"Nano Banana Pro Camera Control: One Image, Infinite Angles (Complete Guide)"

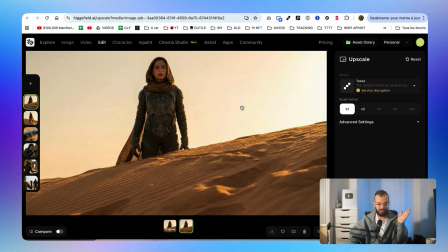8:14 Lucky for us, in Highsfield, you can use a tool called Topaz, which is this one. So you just have to go to Edit here and then go to Topaz.
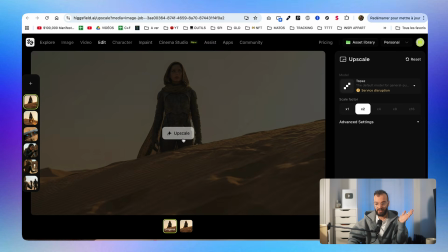8:21 And here you can just import any image that you want and just click on Upscale. And as you can see, you can transform it into a 4K image. And for the free path, you can use a lot of free upscaler online. I will put some in the description below.
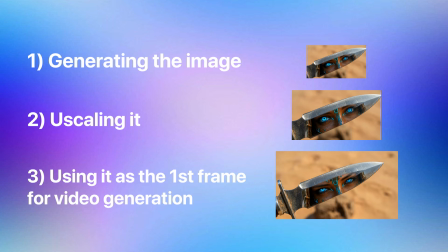8:30 So the workflow becomes generating your image, upscaling it, and then using it as a first frame for your video generation. Speaking of video generation, now that we have all these images, let's make them move. And the good news is that you can use the free or the paid tool.
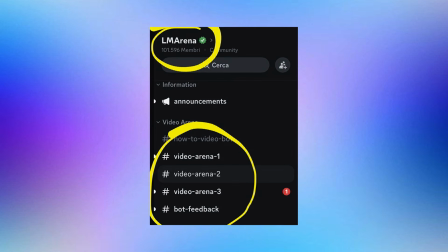8:41 For the free path, you can go for the LM Arena Discord. You will get 5 free generations per day, and they will give you 2 results from randomly selected generators. It's a bit of a lucky dip, to be honest, but it's a great way to learn. For the paid path, which I went with, again, I use Highsfield, and I use the mix of couple of models, so VO3, Kling 2.6, and Kling 01.
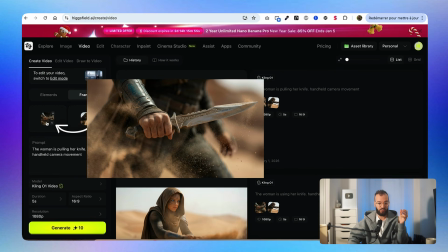8:59 So for example, in this case, where I'm using Kling 01, I put it the first frame where she's holding the knife, and the last frame as she's just pulling it.
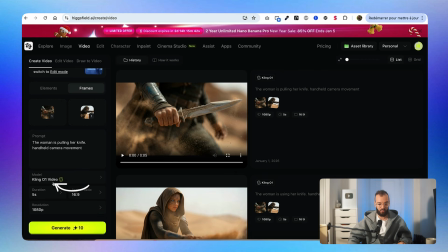9:05 And I just said the woman is pulling her knife, and held camera movement. I selected my model, so Kling 01, 5-second generation, aspect ratio 16:9, and a resolution of 1080p. And then I just clicked on generate, and this is what I ended up with.
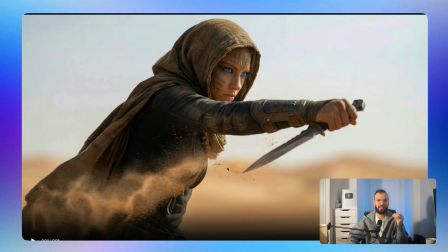9:21 So that's an example of adding the first and the last frame so that you can get amazing control. Talking about camera movement, the first one that I want to show you is a dolly shot.
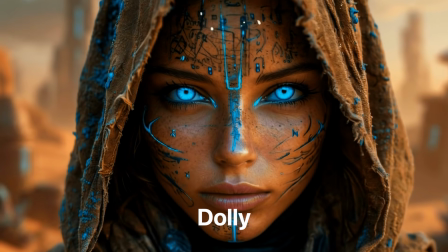9:29 This is an easy one. The camera is just following the character as they move.
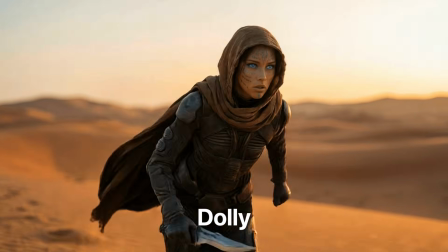9:32 So this is perfect if you want to create a smooth cinematic shot while flowing with the character, you know? Next, an orbit or rotate shot.
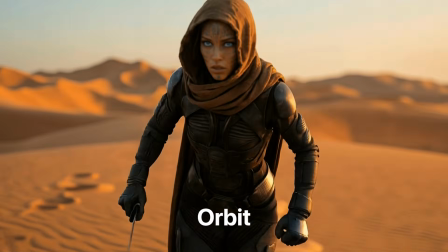9:38 So the camera will circle around the character. This is what we just saw before. So this reveals the environment while keeping the focus on the character.
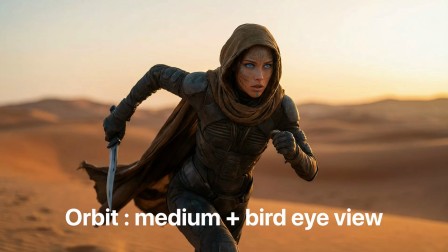9:44 Again, you can use that for like close-up shots, but you can also combine starting with a medium shot and ending with a bird's eye view shot.
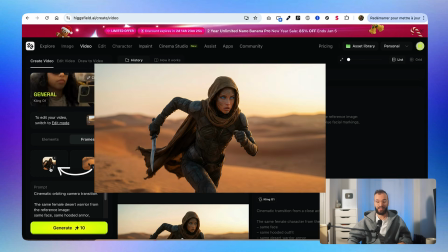9:50 So for example, here I selected Kling 01 and I started with this medium shot that I added as a first frame.
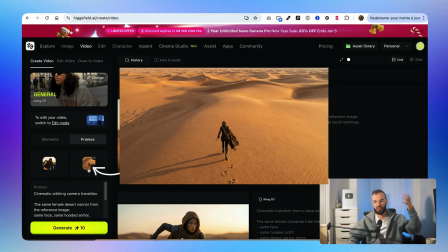9:55 And I wanted the camera to turn around her and finish with the bird's eye view where we see the whole desert and her walking around.
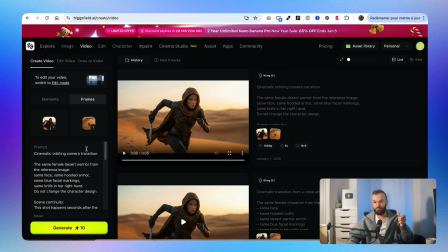10:01 Then I just added the orbiting prompt from the Notion template. I selected the right model, so Kling 01, the duration for 5 seconds, the resolution, and I clicked on generate, and this is what I ended up with.
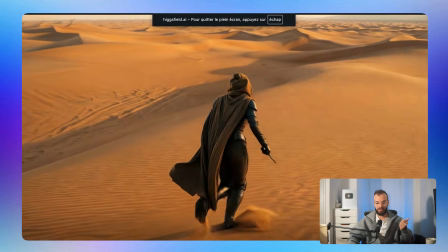10:11 As you can see, the camera is perfectly turning around her, and we ended up with this perfect result.
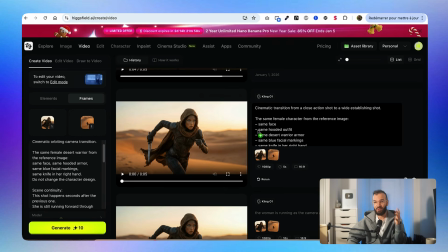10:17 Now let me show you what happens if you don't know how to manipulate the camera and how to use Notion template. For example, here I didn't know what to do, so I just said, okay, turn around and just do whatever you want to do.
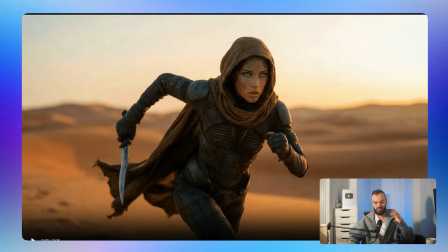10:25 Even if I had the first frame and the last frame, it didn't work. So let's take a look. So as you can see, the camera is turning around on the right, and I wanted the camera to turn on the left.
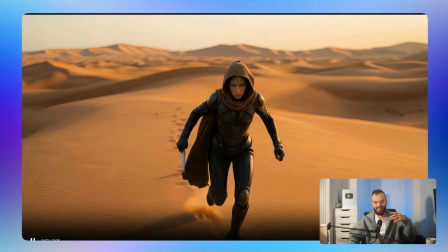10:32 So from the get-go, it didn't follow my instructions. And then as you can see, the AI tries to do the rest, but it doesn't really understand what to do.
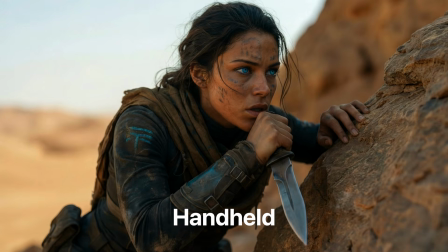10:39 So I get like a bad result like this one. Then you have the handheld or shaky camera. So it's kind of like a documentary style. I like this one a lot. This creates chaos, urgency, but also realism. And it feels as if you're more like into the action.
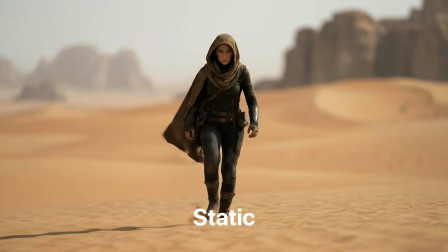10:49 Then you have the static, so the no movement at all.
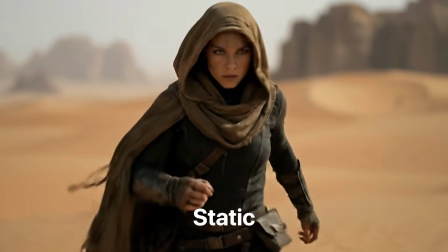10:51 And sometimes it's just the most powerful shot because it creates a lot of tension, especially if you add some SFX or some music behind it, like I did, for example, in the video that I showed you
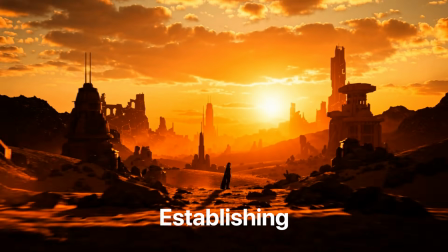10:59 at the beginning. And then there is the establishing movement. This is perfect if you want to show the scale of the environment where the character is in, basically to see how little she is in comparison to the environment. For example, you can also use it just to show the scale of the adventure that the character is going to follow. You can also have a tilting movement.
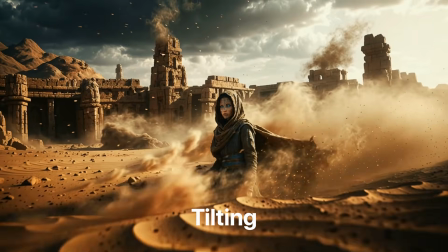11:13 And as you can see, if you combine it with a Dutch angle and a zoom in, you create a movement where you lose the sense of gravity and you lose perception.
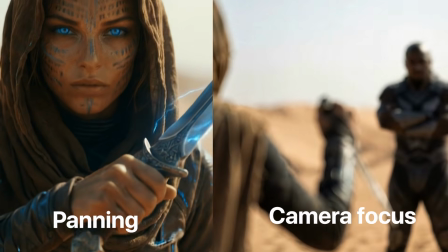11:19 Again, I'm not going to cover all the movements, but you have all of them in the Notion library below. Alright, so now let's show you the complete workflow.
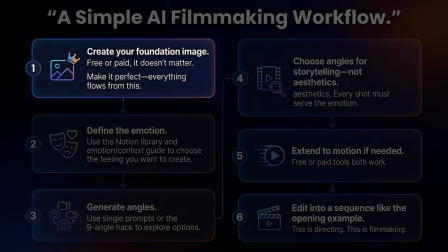11:25 First step, create your foundation image with either paid or free tools. Just make sure it's perfect because everything flows from this.
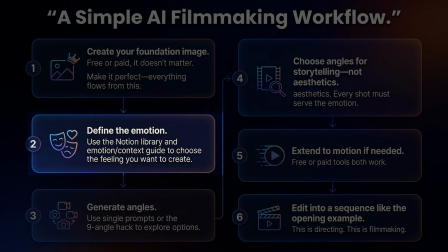11:31 Step 2, understand the emotion that you want to create. Check the Notion library, look at the emotion and the context guide, and figure out what type of feeling you want to go for.
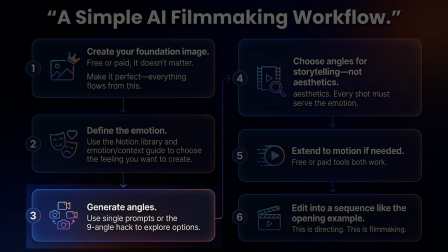11:38 Step 3, generate angles. You can do this one by one using the prompt of the library, or you can use the 9-angle hack to see all of your options at once.
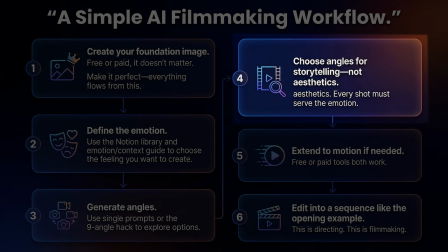11:45 Step 4, choose the angle based on the story that you want to tell. Step 5, transform the image into a video.
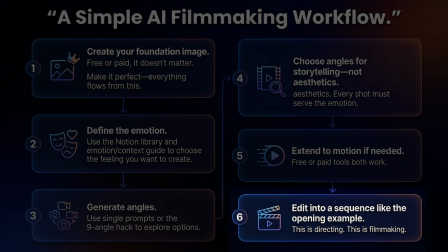11:50 And step 6, edit them together to create a sequence like I showed you at the beginning. Now that's directing and that's filmmaking.
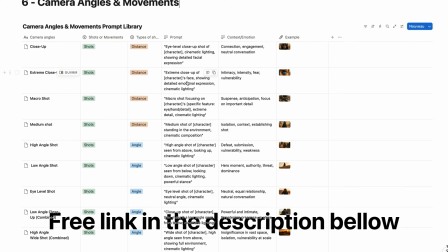11:55 So again guys, if you want to use the Notion library, the link in the description below. Tell me also in the comment below which angle you're really excited to use. I read every single comment and honestly that helps me a lot with figuring out what I'm going to do in the next video. And if you want to know how to make UGC AI video ads, I made a full video tutorial just here. I'm going to do more tutorials like this one, so don't forget to hit that subscribe button. And in the meantime, I see you in the next one. Peace out.